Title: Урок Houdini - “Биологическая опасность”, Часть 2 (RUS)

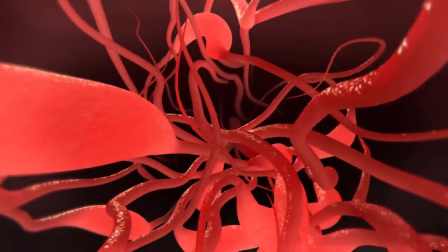[0:06]
Всем привет и добро пожаловать во вторую часть урока по созданию в Гудине такой биологической абстракции.
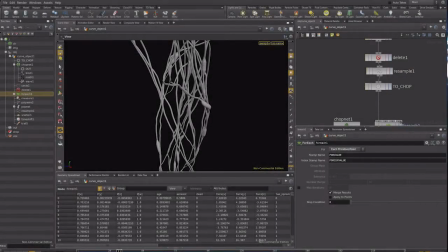[0:17]
Мы с вами сделали вот такую анимацию. По венам двигаются утолщения с разной скоростью, с разной частотой, что давайте продолжать. Для начала создадим камеру и будем настраивать уже какой-то финальный вид нашей анимации выберем
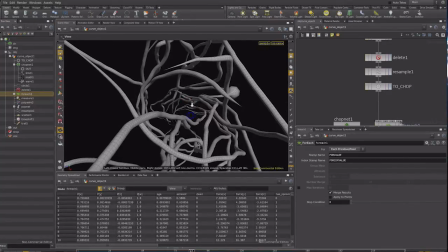[0:35]
место с которого мы хотим смотреть допустим где-то здесь с control щелкаем
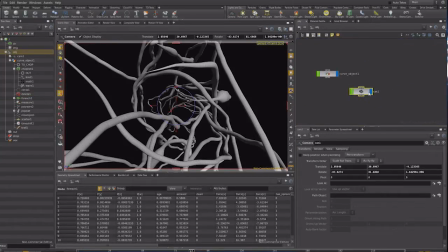[0:43]
на камеру вот у нас появилась камера я думаю что нужно сделать ее более широкоугольной
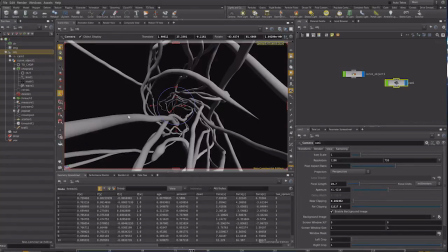[0:51]
для пущего эффекта и теперь давайте настроим внешний вид всей нашей системы
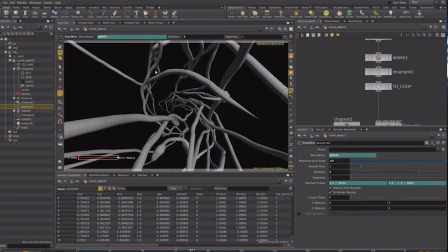[0:58]
вен они сейчас слишком близко друг другу находятся пойдем в поп-нетворк
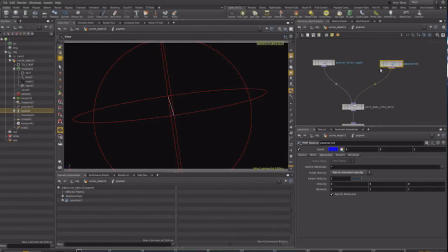[1:05]
здесь можно в поп-соурс 1 из которого у нас рождаются вторичные частицы можно во вкладке от ребят вместо этот инхаритет велосити выбрать set и ниша вилосити таким образом мы решим проблему связанную с тем что вторичные частицы идут слишком близко к изначальным
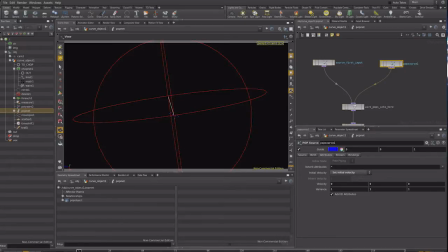[1:23]
и получается такие узкие вилки давайте посмотрим что изменилось но мне кажется сейчас уже разлет
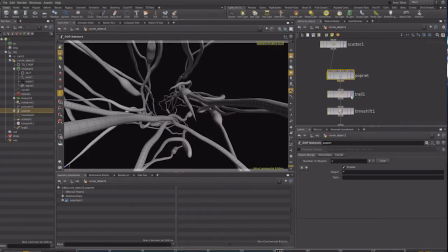[1:30]
идет больше давайте посмотрим так правил time shift правильно
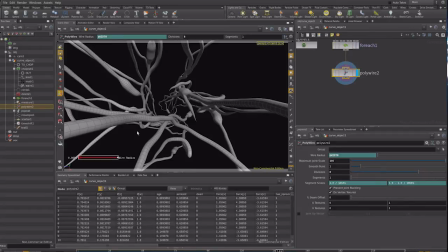[1:38]
и результат вот они разлетелись явно больше давайте зафиксируем на трене
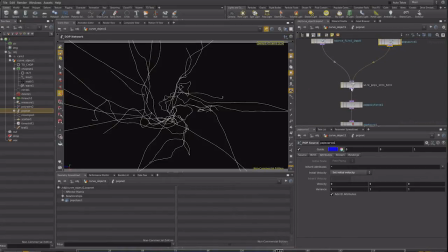[1:45]
пойдем в поп не только еще немного настроен в axis force мы можем вообще до нуля убрать с акшин спид Отмотаем на начало, посмотрим.
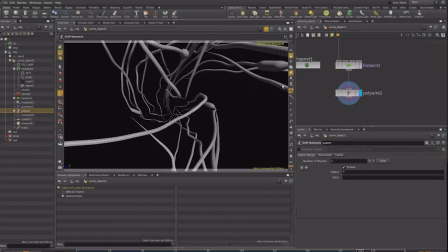[2:01]
Перейдем на финал и еще немного подвинем нашу камеру.
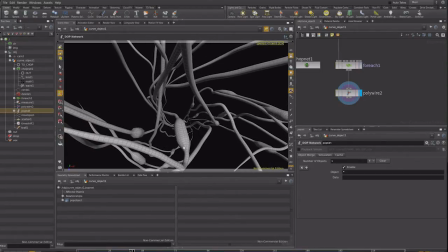[2:08]
Ну, допустим, выберем вот такой план. Как вы видите, сейчас у нас анимация достаточно нереалистичная, потому что вены у нас неподвижны. Было бы здорово, если бы они немного колыхались, как-то извивались. Давайте это реализуем.
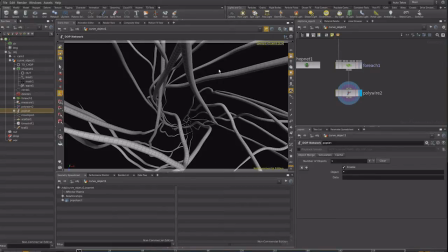[2:22]
Поскольку нам не нужно какого-то сильного движения, оно должно быть достаточно слабым, чтобы не отвлекать от первичной анимации, Мы сделаем все просто. Просто добавим к координатам точек шум. Например, после resample вставим PointWop.
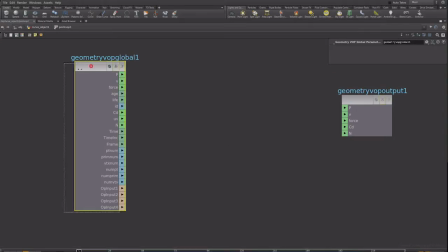[2:42]
Нырнем внутрь. Здесь нам необходимо каким-то образом видоизменять позицию точки.
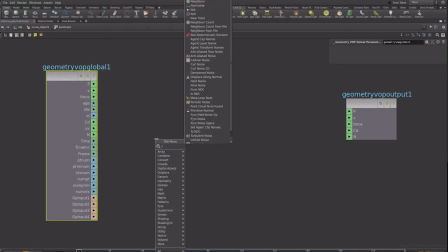[2:48]
Мы добавим шум, noise, Anti-Aliest Noise. Заведем на его позицию позицию текущей точки. Сделаем в сигниче вместо одномерного шума трехмерный шум. то есть у нас на выходе шума будет вектор из
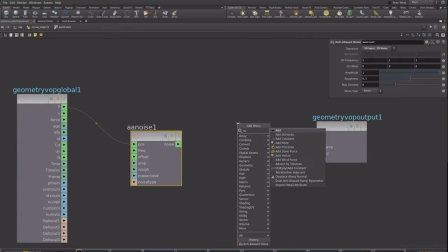[3:03]
трех случайных чисел и добавим этот шум к изначальной позиции
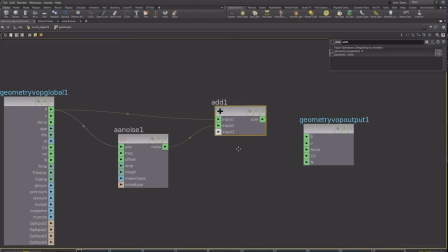[3:09]
точки так результат выведем на обновленную позицию .
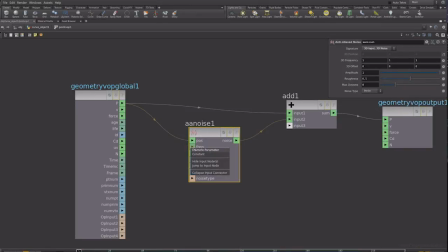[3:16]
здесь у нас есть несколько параметров давайте мы их всех сделаем промоут и
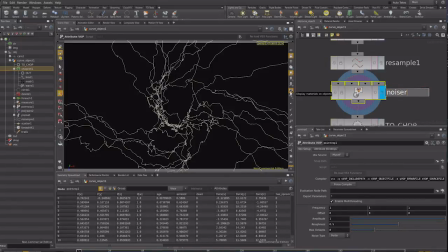[3:25]
здесь у нас point воп давайте мы назовем его но из появились параметры шума у нас уже как видите все сильно исказилось нам нужно уменьшить конечно же сильно чистоту 0
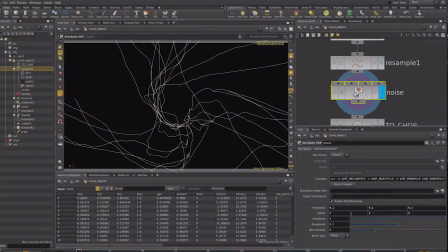[3:44]
1 допустим можно уменьшить раф нас и давайте сейчас попробуем это анимировать посмотрим что получается анимировать мы будем параметром offset. Если мы сейчас с вами будем его двигать, вы увидите, что у нас наши вены двигаются в такой органичной манере.